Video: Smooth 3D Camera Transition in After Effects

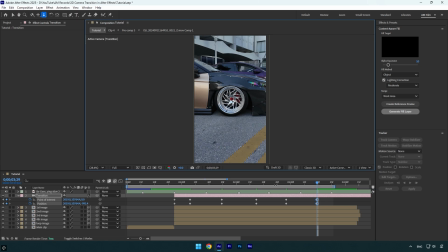4:10 In my case it looks fine and since I have no more images to animate, I will cut my camera and all image layers there. And note, the more images you will use, the better this effect will look. Now let's select all keyframes and hit F9 on the keyboard to easy ease them, then go to graph editor,
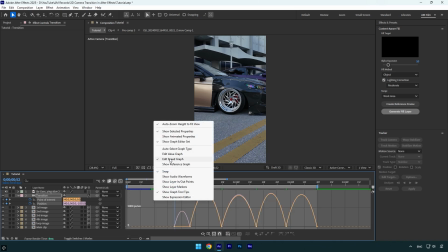4:25 right click here and select edit speed graph, and the most fun begins right here.
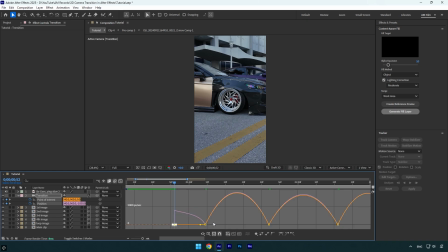4:29 The first curve should be harsh like that, cause we need a quick transition from the first clip to an image.
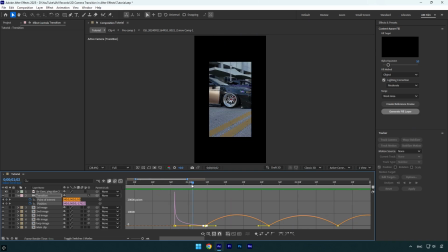4:34 Let me show you first transition. Looks smooth and nice. So the rest curve should be different and now let me explain you how to make the transition synced with the song. Let's close graph editor first and then make sure to scroll to the beat drop and stop there.
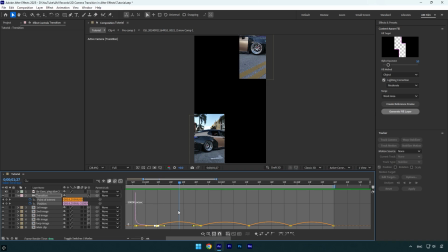4:49 Now go back to graph editor and here we can see where the beat drop is, cause I have stopped right there. Now make sure to make a curve like that. That curve means that the transition will now speed up right where the beat drop is. Let's close graph editor and then scroll to the next beat drop.
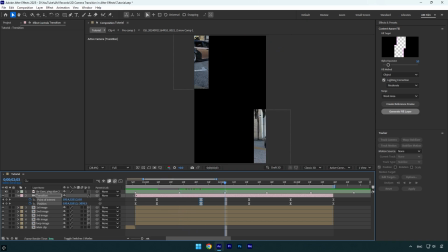5:09 Then go to graph editor and make the same curve. Let's do the same thing till the end.
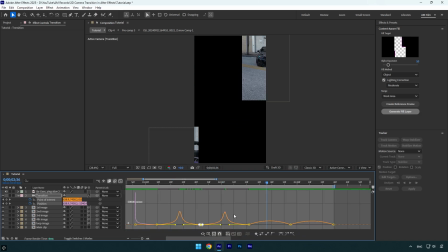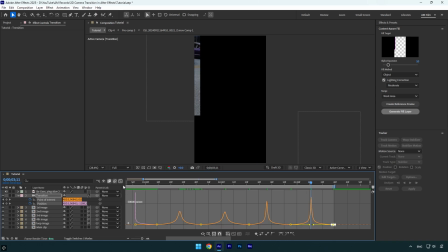5:35 Once we are done, we can check the transition, but first let's close graph editor and then enable motion blur on all image layers.
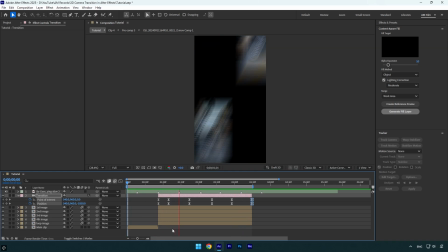5:46 And we are done, transition is synced right with the song and it looks so cool.
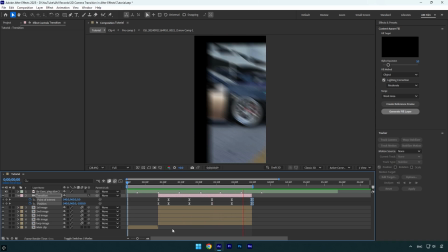5:50 Just make sure to use more images, or even you can use videos and make it longer and make cool edit with this simple 3D camera transition.
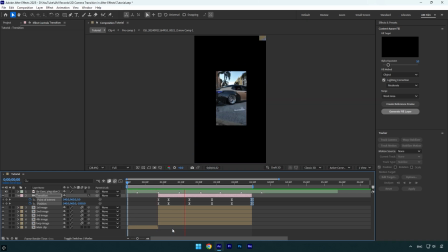5:56 Hope this video was helpful. Thanks for watching and like the video please.